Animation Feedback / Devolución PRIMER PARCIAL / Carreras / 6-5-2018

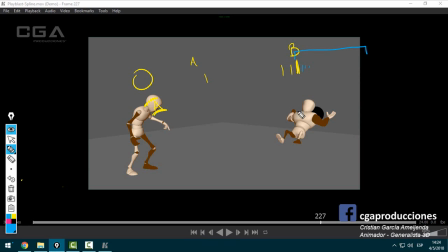3711s
Overlapping. ¿Qué es el overlapping? El destiempo, la inercia de las cosas. Si vos tenés esta pose acá, vos podés traer la pelota acá, ¿sí? Que la pelota caiga primero porque se le soltó de las manos, pero que las manos sigan estando acá arriba, ¿sí?
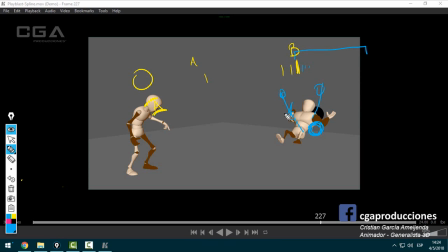3726s
Ahí. Que un pie puede seguir tendiendo a estar arriba mientras que el otro cae, que la cabeza tiende a estar un poquito más adelante,
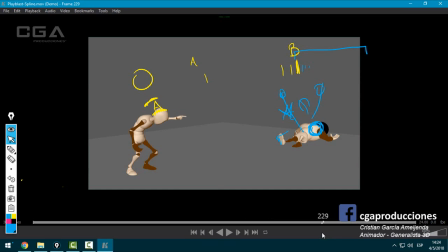3738s
que llegue primero el cuerpo y después los brazos, pero que no, que llegue todo junto, tac, tac, y después encima hay
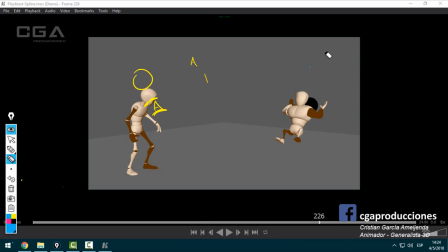3744s
un frame que se nota que hay un error, que quedó en blocking o algo,
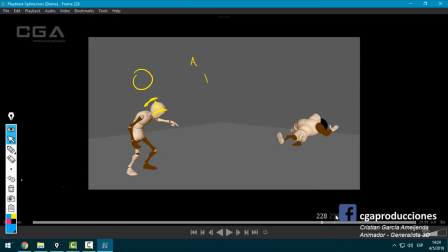3749s
que es este, a ver. Eso, fíjate la cabeza. Desaparece, aparece, hola, chau, se va de vuelta. Entiendo que hiciste un rebote, pero es un rebote tan cortito. Y es tan mínimo lo que se ve a la cámara que parece un error. Salta. Hay algo que decís, che, ¿qué se le escapó por ahí? ¿Sí? Bien.
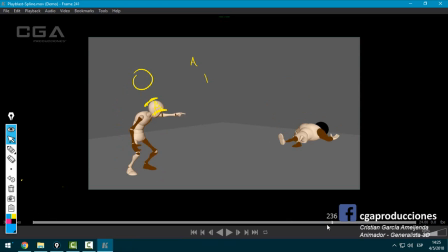3766s
Esto está bien. El timing me parece que está bueno. Como, no, estoy vivo. ¿Sí? Está buenísimo. Y se vuelve atrás. Eso. Hay muchas cosas que fallan a nivel física. Levantamiento de pesos, que era lo más importante del TP.
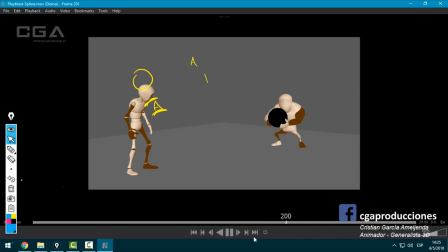Pero nada, a ver, tiene cosas que me parece que están bien resueltas, sobre todo de pose. Hay otras de animación que le falta pulir bastante, ¿sí? Seguimos.
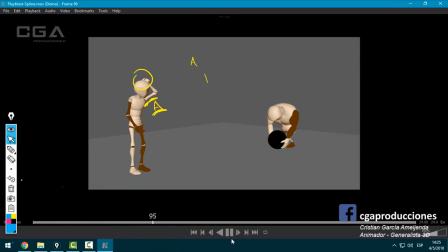3803s
Igual también destaco que me has mandado cosas, no me desayuné con esto de golpe, así que eso siempre se tiene en cuenta, ¿sí?
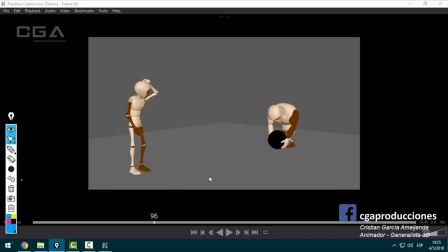3810s
Siempre. Concepto, nota de TP, todo. Seguimos.
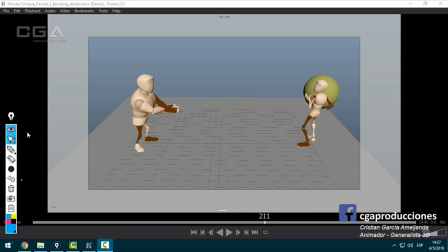3817s
Viendo acá el blocking de Enrique y estoy ya notando algo desde el blocking,
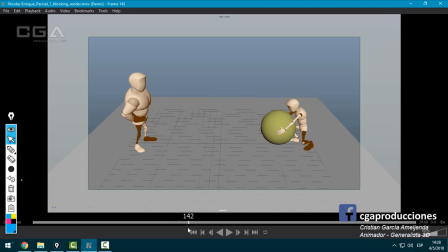3823s
que es que acá le está costando levantarla, la pelota de golpe se mueve sola, ¿sí? Y de golpe, ping, la levanta como si nada con los brazos flexionados. Esto ya me está empezando a molestar desde el blocking porque siento que la pelota en un mismo personaje, no es que uno es más forzudo que el otro, no, no.
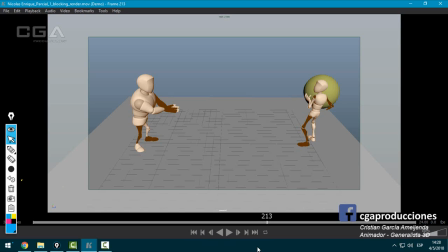3839s
En un mismo personaje, algo que de golpe le pesa, de un momento para otro tiene la fuerza necesaria como para levantarlo. Eso está rompiendo un poco la coherencia. Vamos a ver cómo se resolvió en el spline.
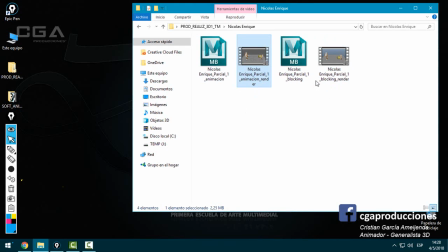3851s
¿Sí? O sea, el blocking está bien aplicado técnicamente, pero a nivel animación hay algunas cosas que ya empiezan a hacer ruido.
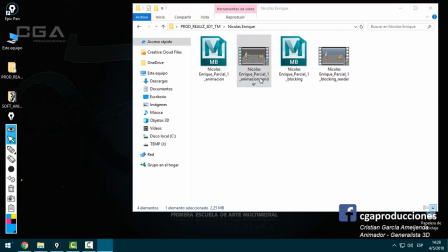3856s
Vamos a ver acá.
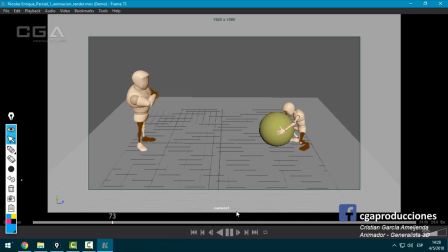3861s
Bien, levanta. Bueno.
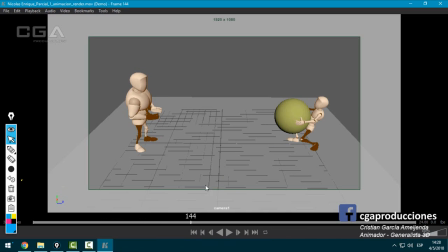3878s
Bien, pasa lo mismo, ¿sí? De golpe la pelota se levanta, aparte las manos están patinando ahí, fíjate, patinan las manos, y de golpe la pelota viene. Viene, y eso que era tan pesado, de golpe la levanta como si nada el tipo.
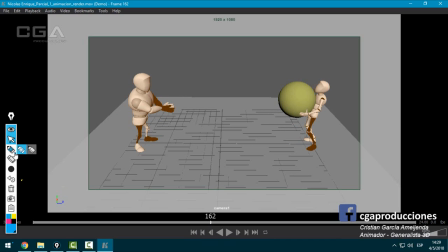3892s
En realidad, si esto estuviese pesado, los brazos siempre tendrían que estar así.
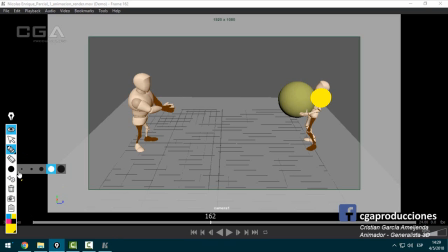3899s
Uy, otra vez lo mismo. Los brazos siempre tendrían que estar así, mira. Acá. y el brazo ahí abajo, ¿sí? Y la pelota acá. Siempre como que le pesa. Y esto tirado para atrás, porque le está pesando.
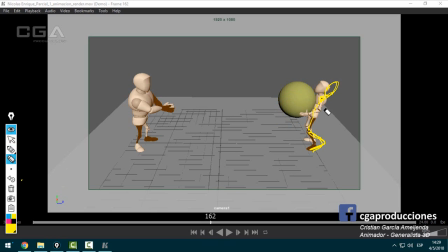3918s
¿Sí? Algo así. Pero acá me estás planteando que de golpe le deja de pesar.
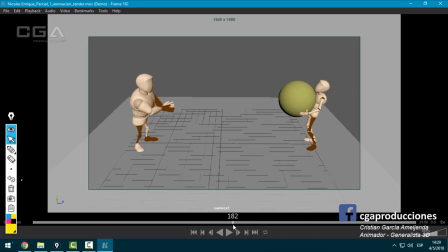3924s
Sin ir más lejos, lo lleva para atrás sin problema. Y acá hay una cosa mucho más importante que eso, que es esto. ¿Sí? Mucho cuidado con las colisiones. O sea, está entrando en la pelota el tipo. Eso está muy mal. ¿Sí? Porque aparte no es un frame que, bueno, un frame hasta Pixar tiene frames donde se colisionan las cosas, no pasa nada.
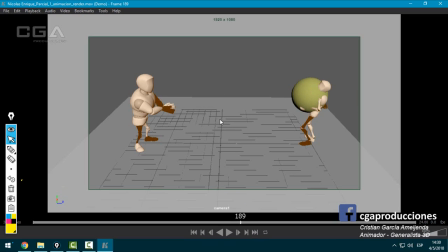3942s
Pero acá es un rato largo, ¿sí? Y se nota. Porque no es, uy, un dedito, es la cabeza que está dentro. Ojo ahí. Bien, acá hay un frame, todo este tiempo está congelado el personaje. O sea, se mueve un poquito, pero la pelota como que queda en el lugar. No le pesa absolutamente nada.
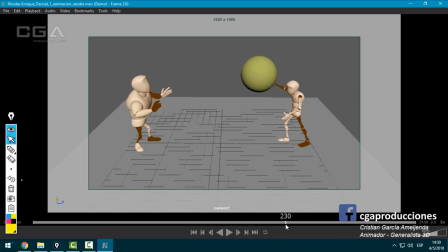3960s
Y cuando lanza, lo lanza sin problemas también, tipo, ah, mira, lo lanzo con una mano sola. Y queda raro, ¿sí? Algo que tanto le costó al principio levantar, que de golpe lo lance como si nada y lo tenga así, es raro. Bien. Además de que esta pose acá está desequilibrada, si te fijas, el punto de apoyo es este y el peso está acá.
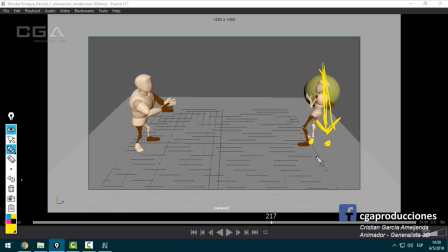3982s
Ahí. Sí, o sea, el peso está acá y el punto de apoyo está acá. Te caes automáticamente. Incluso aunque no tengas ninguna pelota, te caes igual. Porque el peso en ese caso estaría acá. Torso más pelota en esta zona no pueden ser nunca sostenidos por esta zona de acá. Te caes.
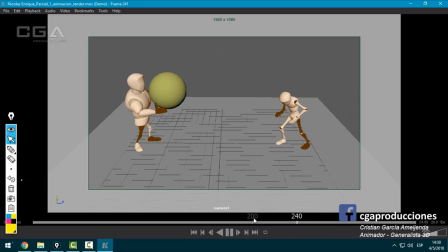4000s
Bien, el lanzamiento lo noto un poco lenta la pelota, también, y no cae, aterriza, ¿sí?
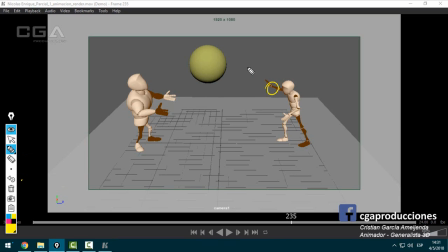4005s
O sea, la pelota debería salir rápido, estar un toque acá arriba, y después caer rápido.
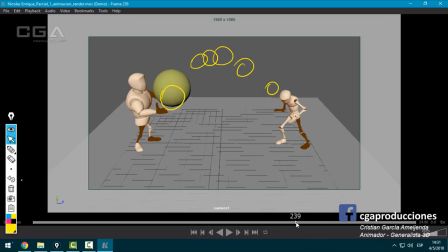4014s
Y acá vos me estás planteando muchos dibujos cuando llega. Con dibujos me refiero a cantidad de keyframes, ¿sí? O sea, al tiempo, muy lento cuando llega. Este, el de izquierda, teniendo en cuenta el pequeño, el gran error en realidad del timing de la pelota, la recibe bien cuando la recibe, pero patina las manos, ¿sí?
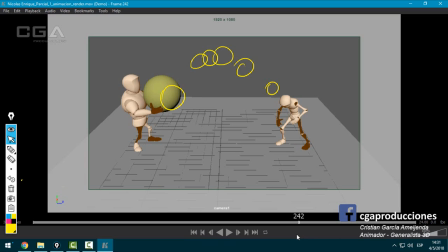4032s
Patina, es como que la pelota está enjabonada, no la agarra con firmeza, no es que la agarra de un lugar y siempre la agarra de ahí. Eso está raro, ¿sí? Se mueven también todo el tiempo el pie izquierdo, vos fíjate que no hay un momento donde los pies del grandote estén quietos, siempre se mueven, como que siempre patinan, y momentos como este que es peor,
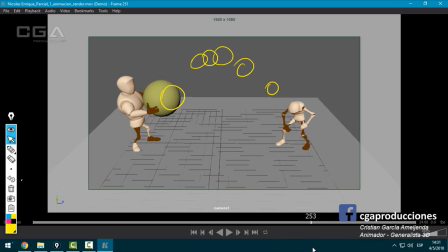4052s
¿por qué? Porque se mueven los dos, ¿sí? Se mueven los dos pies, entonces eso no hace que la animación quede bien, no queda creíble. Eso por un lado. Ahora, cuando la agarra de abajo, no lo veo mal, pero ojo también nuevamente las colisiones, ¿sí? Bien, acá queda congelado un rato, los dos quedan ahí bastante. Este está bien que respira, está bueno que lo hiciste respirar, está genial.
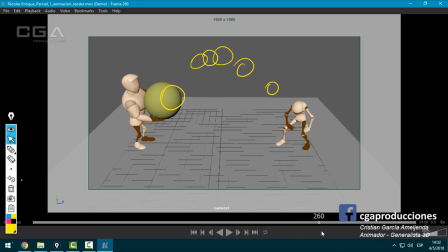4072s
Pero el de la izquierda queda bastante congelado, ahí unos frames. Va hacia atrás, te anticipa, está bien, y lanza. Lanza. Queda raro, porque acá se.
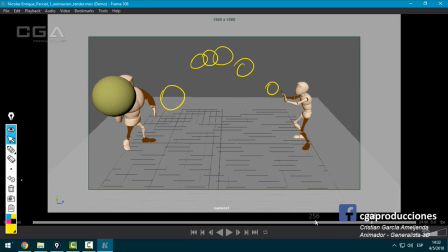4088s
Por más que no esté, se ve que no, nunca podría, en esta pose, así como está acá, ahí, jamás podría tener la mano acá atrás.
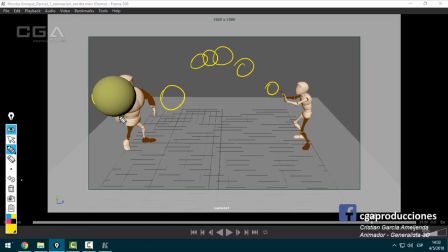4099s
Sí, o sea, se nota. Para falsear esto, mínimamente el codo, ponerlo acá. Con eso está bien. No hace falta que, no, por más que no se vea la mano esté atrás. Pero falsea el codo, aunque sea, porque está recto.
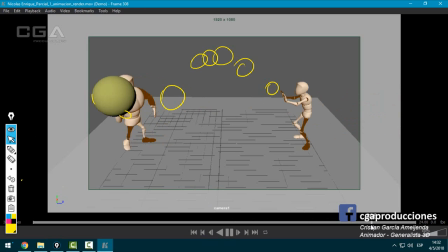4112s
Lanza y a ver esto. Bien, y acá cuando lanza, no hay ningún momento donde la pelota entre en contacto con el de la derecha, está siempre separada, ¿sí? Mínimamente tiene que haber un momento de contacto para que se vaya para atrás.
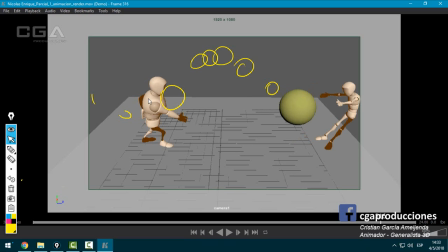4129s
Y se tiene que ir para atrás con la pelota.
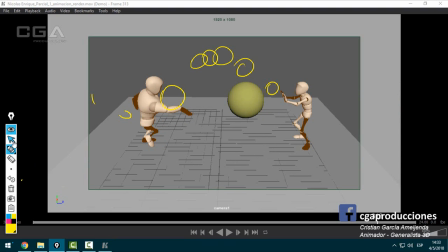4134s
O sea, a ver, le golpea, ¿sí? Ahí. Y acá, no es así, acá es la pelota y el tipo abrazando la pelota. Sí, o sea, la pelota se lo lleva al tipo opuesto, no es que le pega y el tipo sale más rápido, no, salen los dos a la misma velocidad.
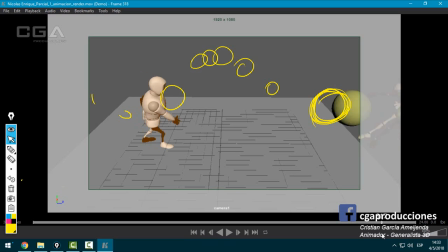4157s
Lanza, y ahora estoy viendo el de la izquierda. Bien, está bien la pose en la que termina, pero también, ¿no?
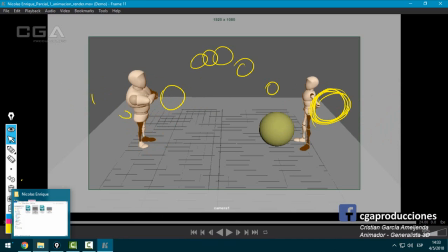4163s
Se arrastra, siempre se arrastra. Hay que tratar de elaborar un poco más los pasitos. Quedaron, como que quedó todo pasado spline y hay muchas cosas que faltó corregir, sobre todo en los pies.
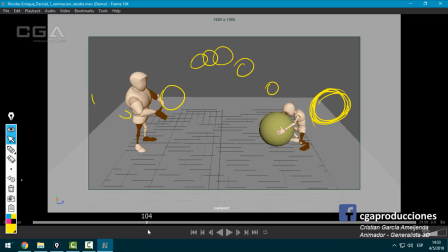4173s
A ver, también ojo las interpolaciones de las muñecas ahí que hacen lo que quieren. ¿Sí? Mirá a la derecha lo que hace. Y se va.
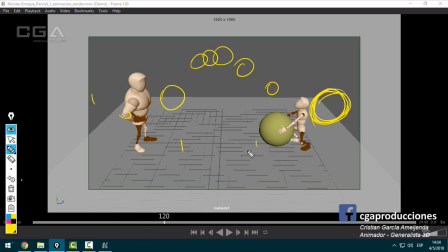4181s
Ahí acordate que muy probablemente vos tenés la pose A, la pose B, y en vez de que haga lo que nosotros queremos, que es la lógica interpolación, a veces hace esto. ¿Sí? Por cuestiones desconocidas. En realidad entiende como que se enciman los pivots. La explicación es un tanto engorrosa, pero en realidad la solución es más sencilla. Agarrás esto, o sea, el controlador que te está dando el problema.
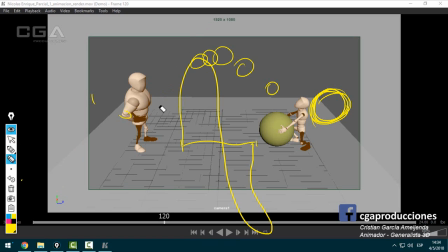4199s
Y vas a tangentes, Euler Filter, eso dentro del Graph Editor. Eso le falta a las muñecas sobre todo, ¿sí? Eso también lo mencioné en clase.